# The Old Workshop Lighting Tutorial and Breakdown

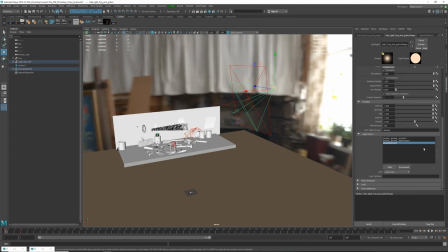[13:54]
filters you want to add so if I go to the global effect I'm using an image of a tree that I painted in Photoshop so this is just a you know a bark with some branches that I'm using as an image
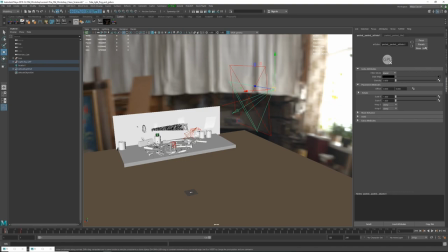[14:11]
and and in pump that into the into the GPU GPU I'm reading GPU here and it's pumped into the global effect and what that's giving me is
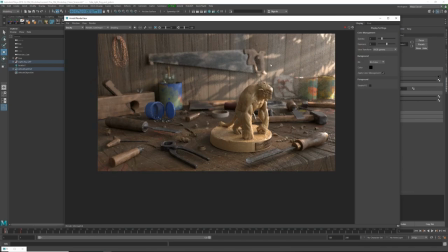[14:24]
when we render I get these nice shadows it's the simulating that is more outside of the scene that actually is it's a really
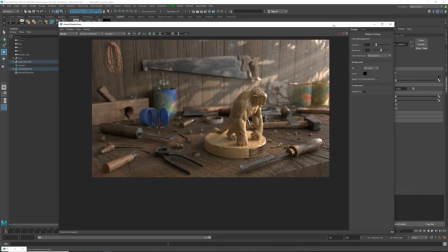[14:35]
cool way of you know making your scene to appear to be bigger than it
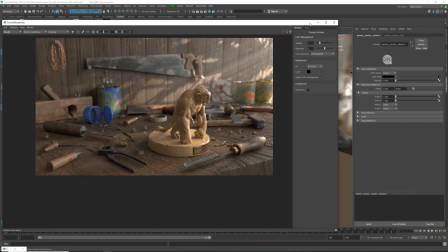[14:42]
actually is and then
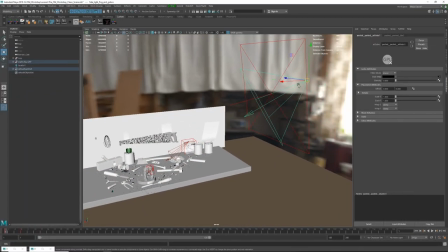[14:46]
I'm gonna minimize this again if I go back oh so like the light the barn doors the fact that just to give a little bit of a clipping
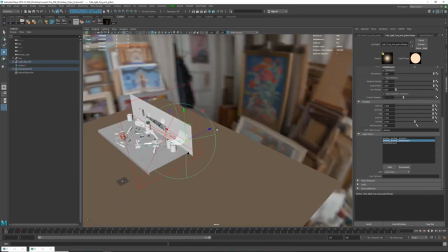[14:56]
the barn door imagine that is as if you have a four
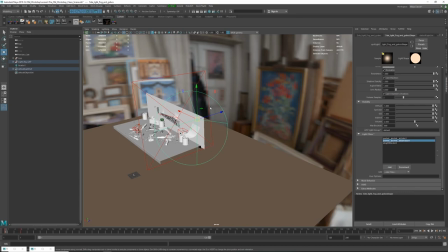[15:01]
planes that are positioned or like a imagine like it
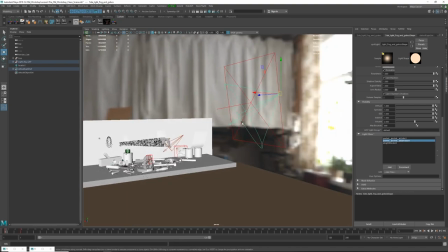[15:07]
as if the light is looking through a cube and that is like clipping the edges so the light is not round anymore but it's kind of like a
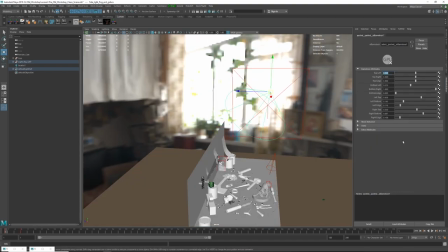[15:17]
squarish and with some of the effects of the barn doors from the
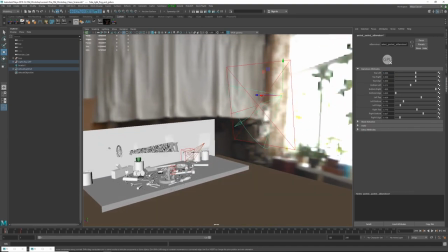[15:22]
top side bottom left right all of these they are adjusted um to to have the amount of of flattening so to speak of that
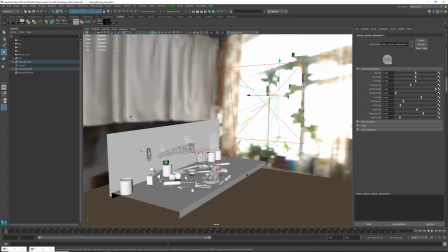[15:31]
round disc that is being projected um in the scene and that is because
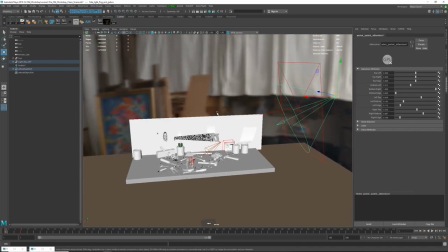[15:36]
when i didn't have this some of these branches were going um you know in places where I didn't want them so with this barn door effect which I should name properly that will be cleaned for the final
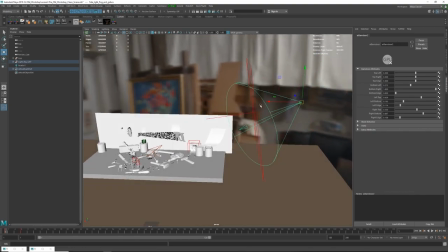[15:53]
version so for this I use the barn doors effect to kind of a block where I do not want those shadows and this light to to be affected and
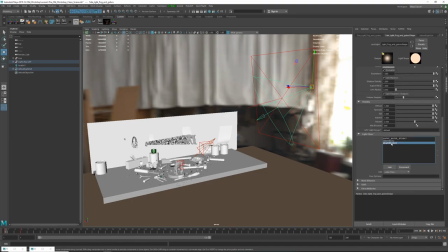[16:08]
then the last one is the light blocker and then the light blocker is because
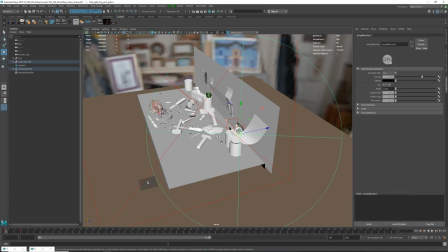[16:15]
when you see this the flash figurine over here was getting too bright
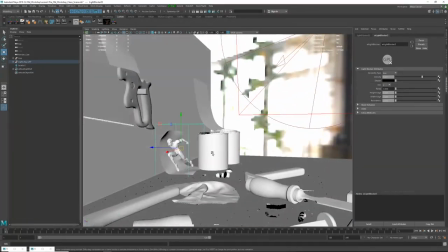[16:21]
so with this light blocker does is I can position it over any object
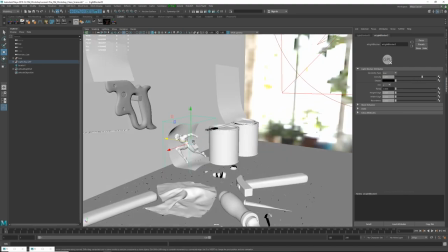[16:27]
and then with the density slider I can tell that I want whatever is inside this
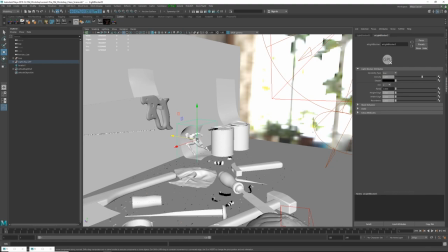[16:34]
volume to be less affected by that light and I have few
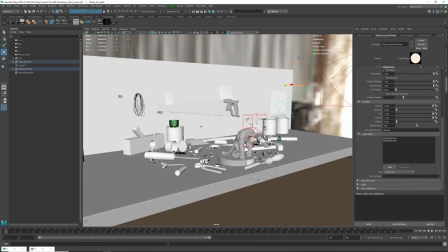[16:40]
of them so for this spotlight for example uh which is the you
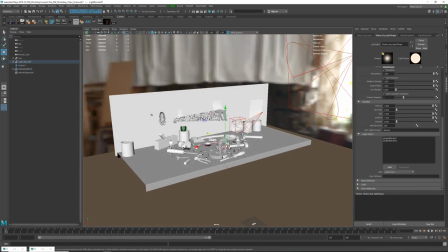[16:44]
know the final light i have two light blockers enabled and that is because
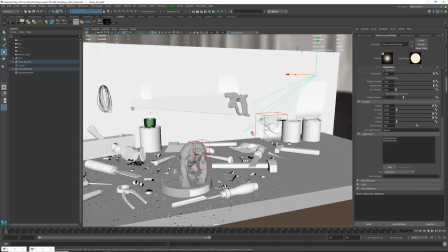[16:49]
um i want like i wanted to kind of play around with light and shadow pretty
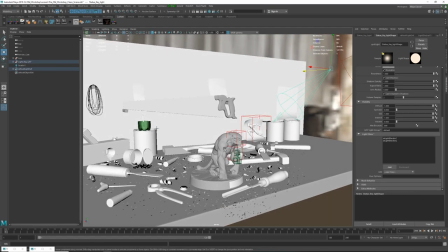[16:54]
much with this character so when i was lighting this is like the key light for only for the statue because that's like the central point of the statue
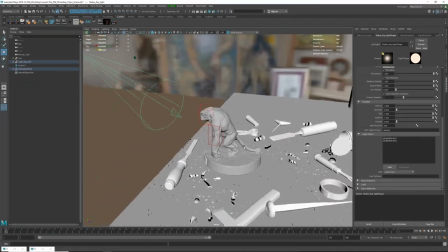[17:04]
so um um yeah i i
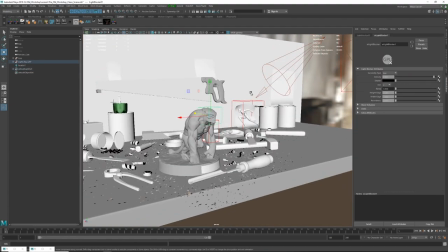[17:09]
kind of wanted to play around with the with the light and shadow so some of these areas were getting very very strong uh you know specular highlights and it was like
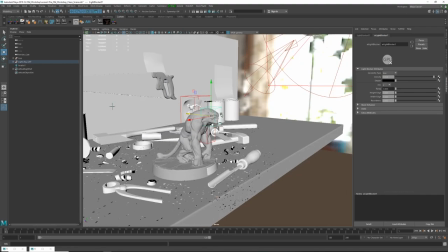[17:20]
blowing out too much um so i kind of added these light
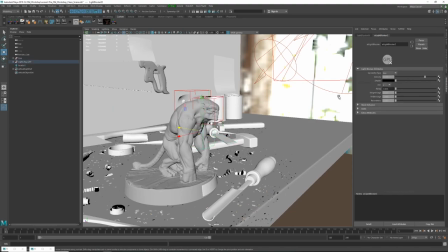[17:24]
blockers and i'm you know toning down the light uh specifically and you know something like on the head is like very very tiny and then on the arm because
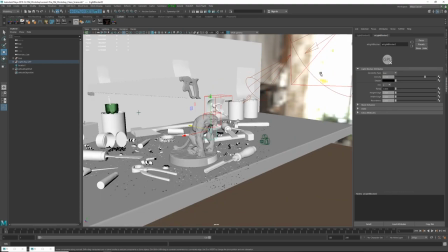[17:34]
the arm is being affected by the big spotlight and the small spotlight and it was getting in that silhouette was burning I was like almost pure white so with this you know that's why this light
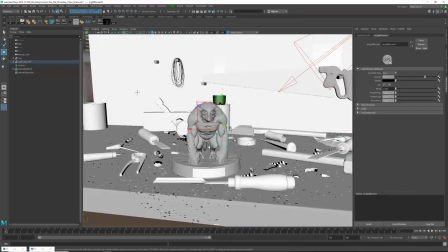[17:46]
blocker has you know a lot stronger effect because I wanted to be able to read the silhouette of of the character